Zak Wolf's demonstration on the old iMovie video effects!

Hey there, Zak Wolf, came up with another interesting idea for my YouTube channel. Since I've been working with digital video for a long time now, as you've seen by all my various YouTube videos, I thought that I could do a fursuit video, of course, showing off the special effects of an older video editing program
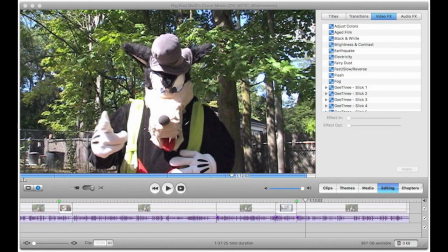19s
from the original iMovie before Apple redesigned it in 2007. Yeah, the final version, iMovie HD, they used to have some pretty cool effects. Now, of course, I can't run it on my quad-core Mac Mini here, because running macOS Catalina, because I'll only run 64-bit applications, and iMovie HD is a 32-bit application. But so what? I can run it on this old MacBook here. And this is what I'm going to use to edit this video on. Yeah, a lot of the old effects in this didn't make it over to the current iMovie.
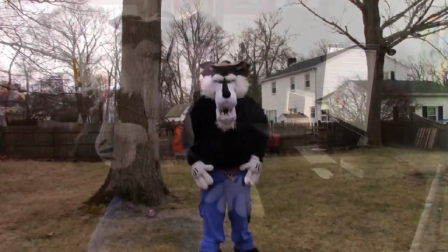68s
Let's see what they used to have. First off, there is Adjust Colors.
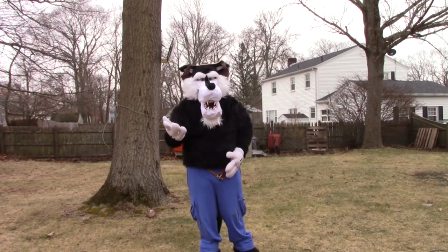75s
It's basically the color correction feature that you often find on video editing applications, which is useful.
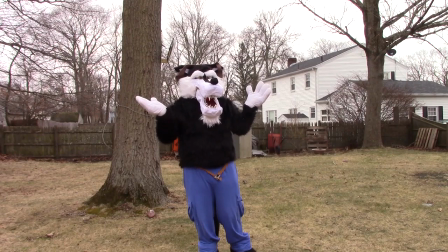82s
Like, if you're filming on an overcast day like today and everything comes out kind of drab,
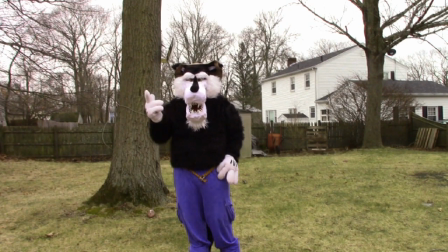88s
you can improve the saturation or the contrast or something, so that it looks better and more vibrant.
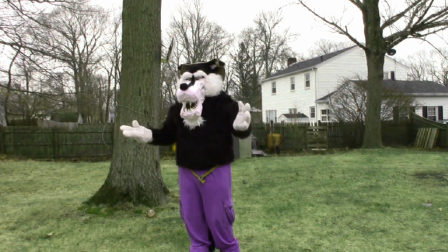96s
Or you can just mess around with the colors and make everything look kind of weird.
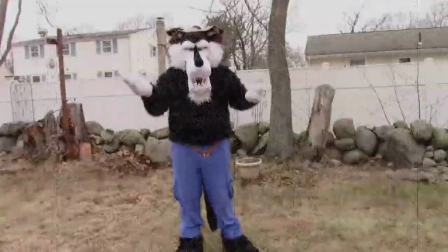102s
There's also aged film, which makes it look like, well, an old film, complete with all the hairs and dust and stuff.
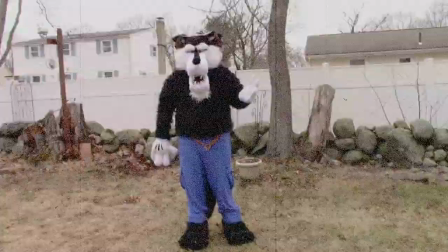111s
This is especially handy if you want a retro look.
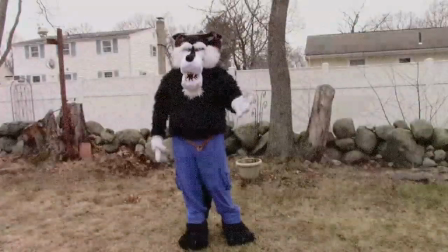114s
Make it look like you shot something on Super 8 film or something, but without the projector bulb burning holes in your film or anything, too.
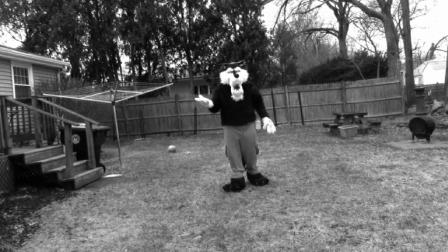123s
They also have black and white, a fairly basic filter.
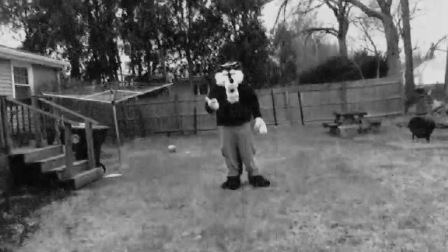128s
But if you combine it with the aged film effect, then you can get some pretty good results at making it look like a real old film,
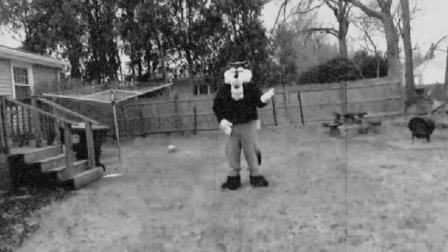135s
back when color film was still fairly expensive and harder to find.
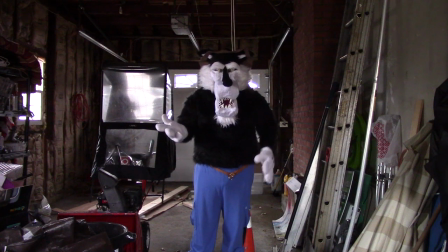141s
Brightness and contrast can be particularly useful if you're taping something in a darkened area like this.
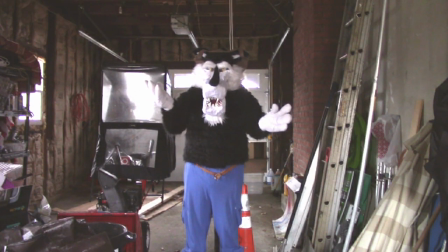148s
You can then improve the brightness and the contrast to make it look good.
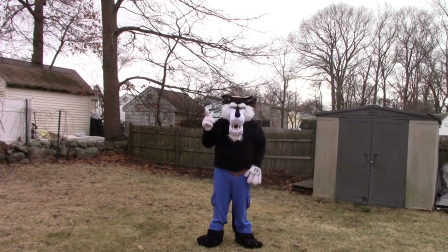153s
And then there's also Earthquake. Whoa.
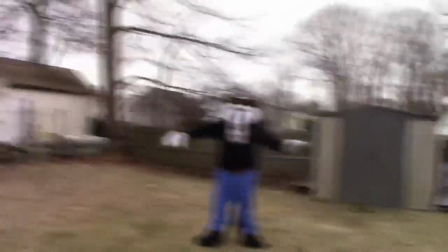158s
For several effects like these, it helps if you have good sound effects.
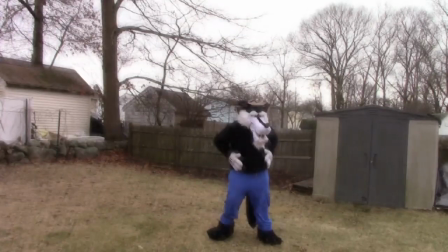165s
Oh. Yeah, that was a pretty cool thing to simulate.
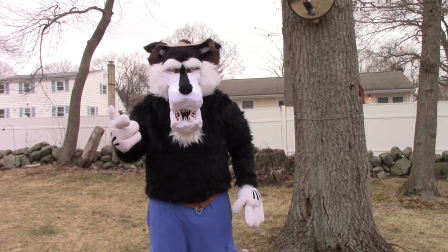173s
And there's also the electricity effect, which lets you shoot off bolts of lightning like this.
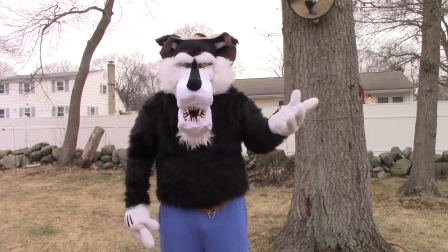184s
Or they can be used during a lightning storm. Look.
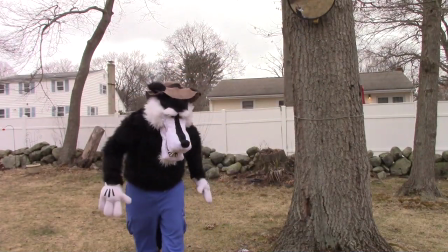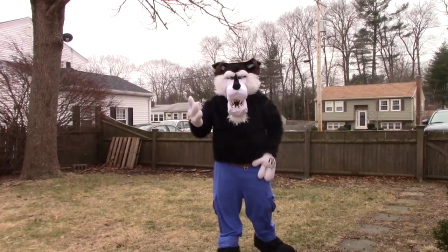194s
Next effect. The old iMovie also had a fairy dust effect.
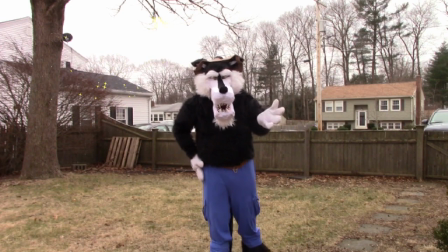200s
Now, it looks more like a burning spark or something, but it is a nice little touch of pizzazz.
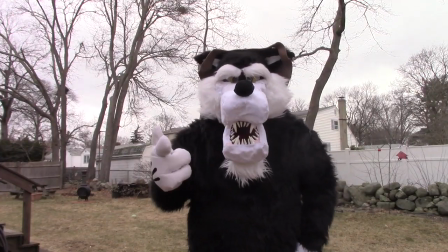207s
And then there are the fast, slow, and reverse controls.
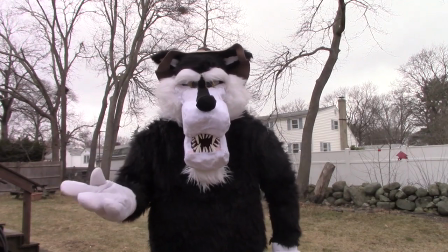211s
The old iMovie HD6 put them with the rest of the effects instead of being a separate controls in older versions.
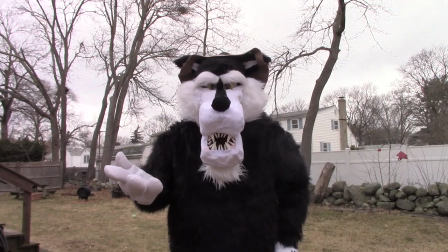217s
But regardless, with this, you could speed up your videos, or slow them down, or play them backwards.
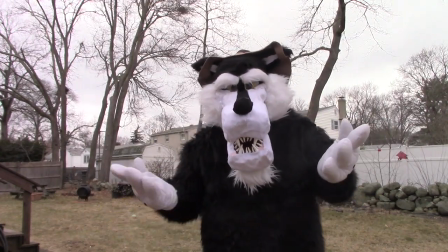225s
Usually they would be useful in quirky comedies or something, but they may be useful in other things too.
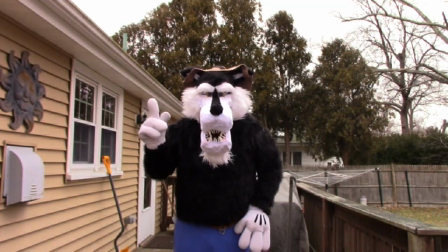232s
There's also Flash.
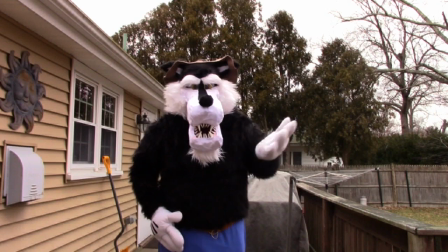236s
This one is useful if you want to simulate camera flashes or fire alarm strobe lights or light bulbs burning out or something.